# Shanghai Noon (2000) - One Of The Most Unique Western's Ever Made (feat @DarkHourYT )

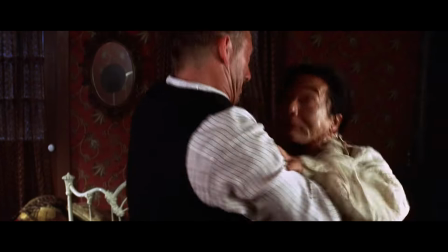Snarky, charismatic, and a sadistic killer, Xander Berkeley does a great job of playing a corrupt officer of the law who will do anything out of greed and cruelty.
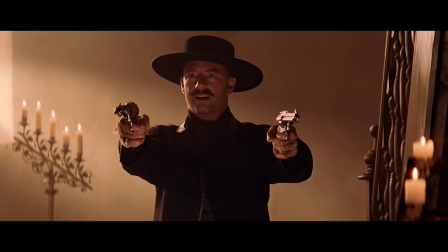Well, well.
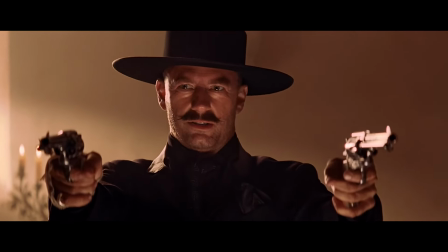Nice to see we're all churchgoers.
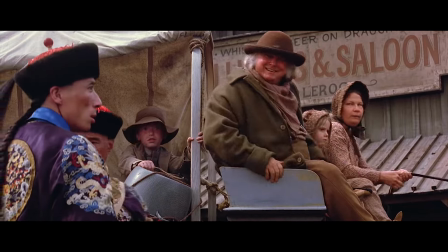The set, prop, and costume design for the movie is really good, with the team even shooting in the Forbidden City to really sell the opening in China.
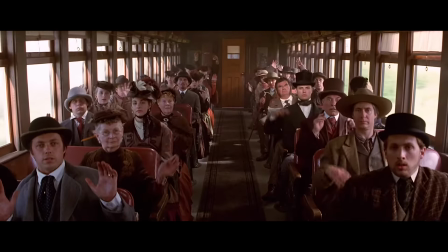And the rest of the movie, despite being shot in Canada, looks like a classic American Western.
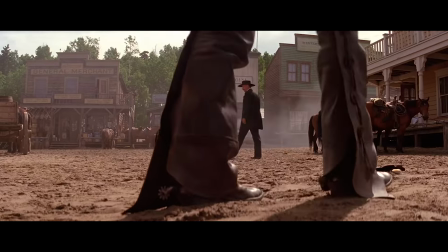From the steam trains to the old-timey towns to the rootin' tootin' cowboy shooting.
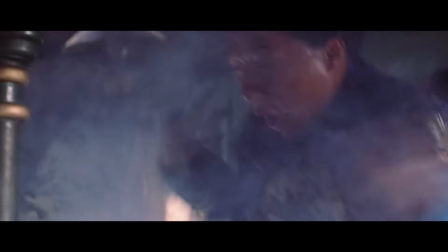The comedy is present throughout the film, constantly giving the audience moments of levity even during the most serious and dramatic moments.
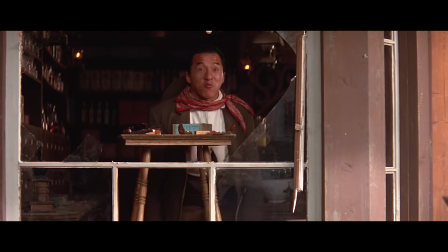That being said, it's not obnoxiously thrown in. They don't hold up the scenes to make sure that the comedy lands and people register with the joke.
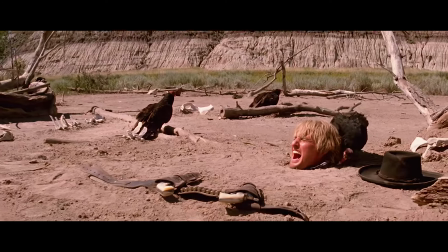They use just the right amount to make sure the audience gets a small chuckle and then moves on.
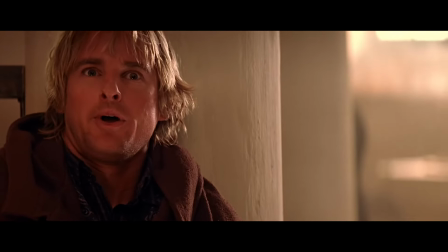I hear you! No, but you're getting really close.
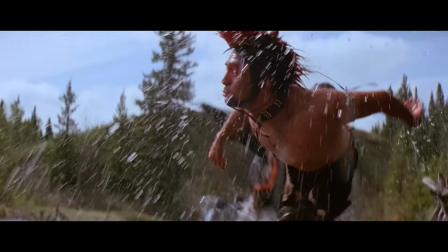And then we have the fight scenes. Now, I think these are awesome to look at, but let's get a second opinion from someone who's a big fan of fight scenes.
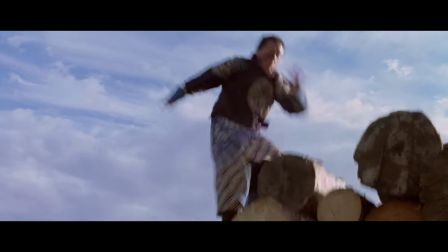Dark Hour, take it away. Thanks, Lumar. If you've seen any other comedy film starring Jackie Chan, then you already know how fluid,
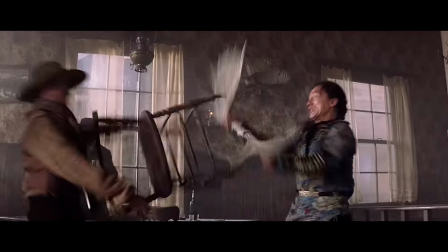improvisational, and just how straight up entertaining the fight scenes in this movie are, allowing for Chan to flex both his fighting skills as well as his comedic chops.
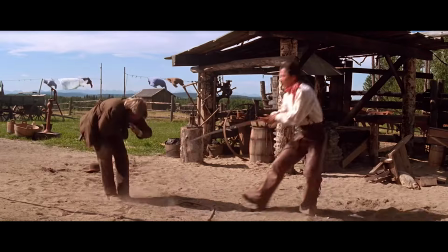The settings also vary a great deal from fight to fight, from your typical knockdown, drag-out Western bar brawl,
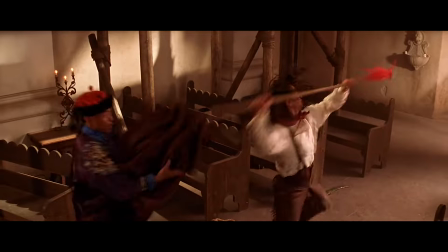to an adrenaline-filled chase through the woods and even a climactic three-way dance in an old church. Each instance of combat has its own unique feel,
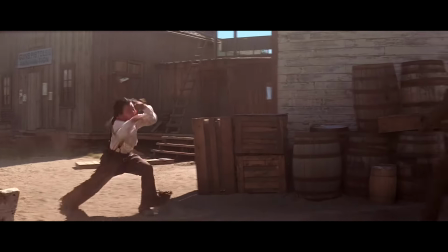utilizing the environment and styles which it allows.
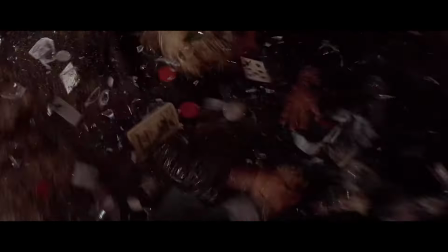The bar brawl, for instance, places heavy focus on punching and putting people through tables, not unlike something you might see on a Friday night in Asbury Park, New Jersey.
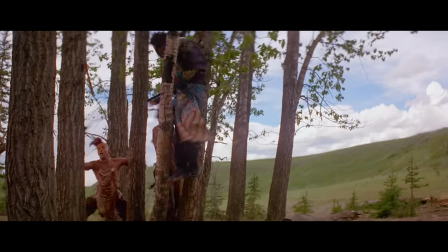The tussle in the woods, on the other hand, is a lot more improvisational,
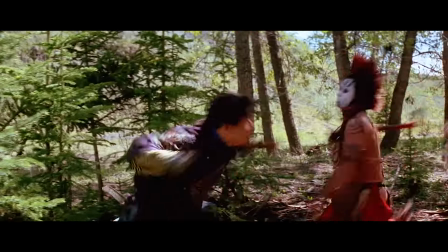utilizing unorthodox tactics to allow for Wang to fight multiple opponents, and even getting a little aid from the location itself.
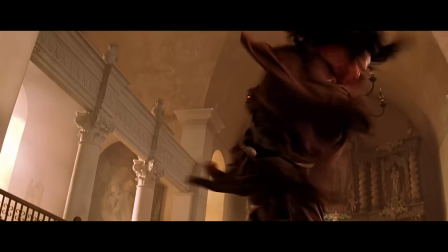Lastly, our sinful romp in the church is played seriously, featuring more professional style techniques and choreography.
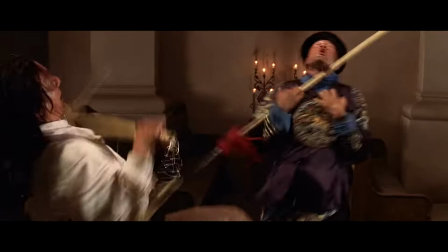This due to Wang having to face off against four other individuals with the same training as him. But seeing as how this is still Jackie Chan, a little comedy is to be expected.
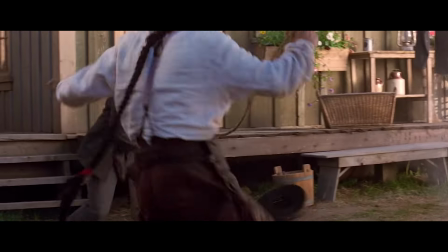The choreography and tension in these scenes will be right up your alley due to the commitment of everyone involved to get the perfect looking shots each time.
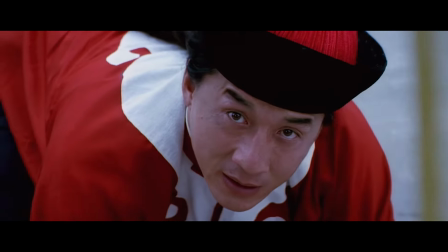Thank you, Dark Hour. Finally, the themes.
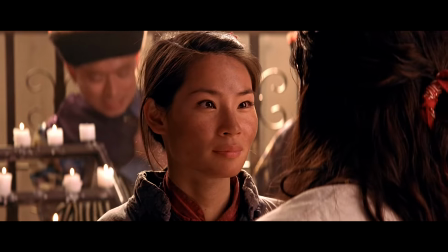The first one, and the one that is focused on less, is the idea that someone who might seem insignificant to others might actually hold a lot more significance in people's lives,
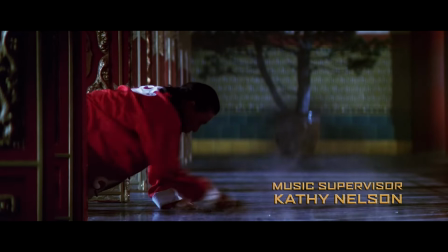with the film even drawing parallels with The Princess and the Frog. Chun Wang is a lowly royal guard in the Forbidden City, not seen as holding any significance to anyone around him,
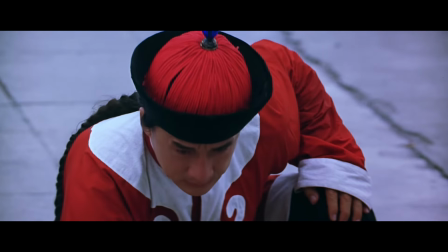with even his fellow soldiers and superiors viewing him in contempt.
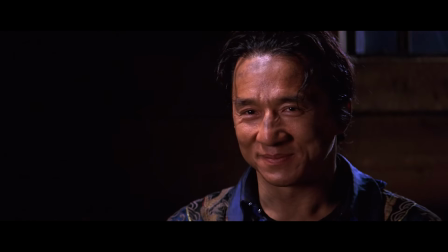However, much like the Frog, Wang is actually an individual with a lot of hidden depth, viewing the princess as an actual person,
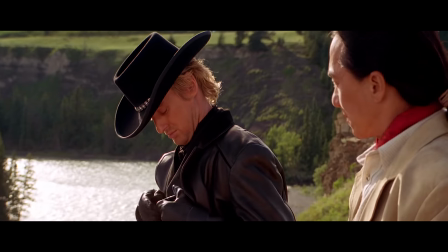becoming a savior to a Sioux tribe, and going on to be a sheriff defending the citizens of Nevada,
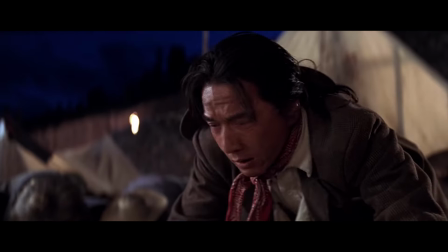becoming a hero in the eyes of Pepe. And then you have the themes of honor and duty, and what these things mean to different societies.
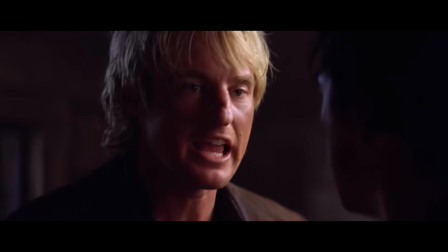Stop! You're not in the East, okay? You're not in China. This is the West.
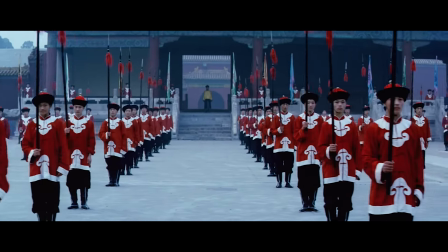The sun doesn't rise here, it sets here.
The Qing Dynasty was the time where you would live your life as dictated by the royal family, and any attempts of individuality were punished.
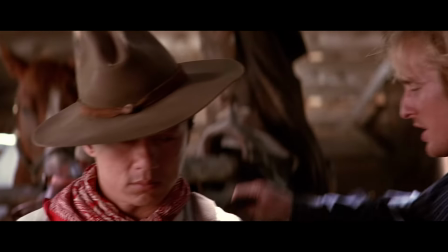Even hairstyles were enforced on the men, with all men expected to have short hair at the front and let the hair on the back grow and never be cut.
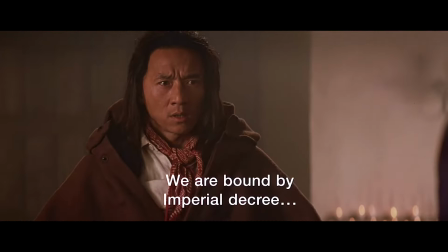For Wang, he is expected to obey the royal families without question, which is how the events of the film kick off.
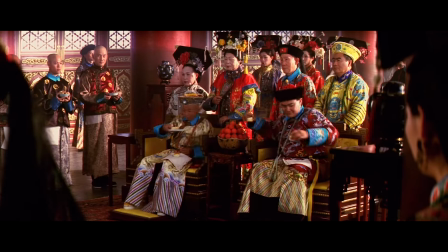He could have stopped the princess from leaving right there, keeping her in the palace and securing the bride of the emperor for marriage.
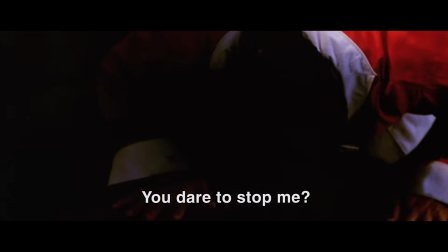However, because she orders him to stop, he does, despite letting her go being a detriment for the royal family.
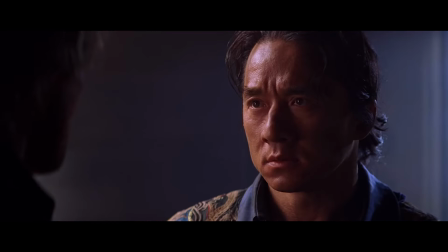It's only during his quest across the West that he begins to realize that you can lead a life full of honor without letting it blind you into being immoral,
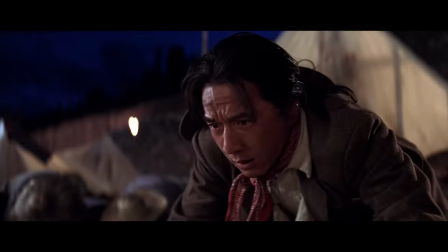such as how he initially wants to rescue Pepe and bring her back to China. But when she refuses and he is aware that the other immigrants will be killed if she leaves, he gives up on the rescue,
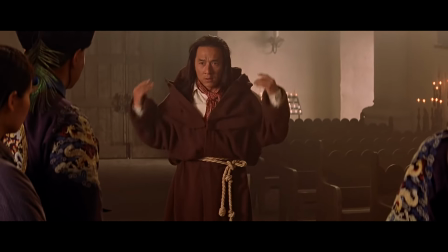instead choosing to try and stop his fellow guardsmen from dragging her back to China.
This is the West,
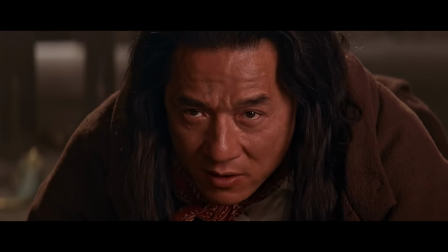not the East.
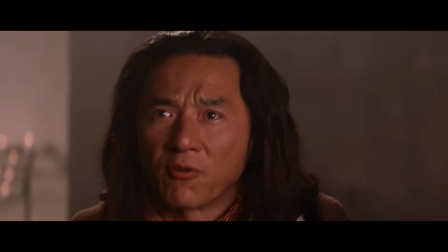And the sun may rise where we come from, but here is where it sets.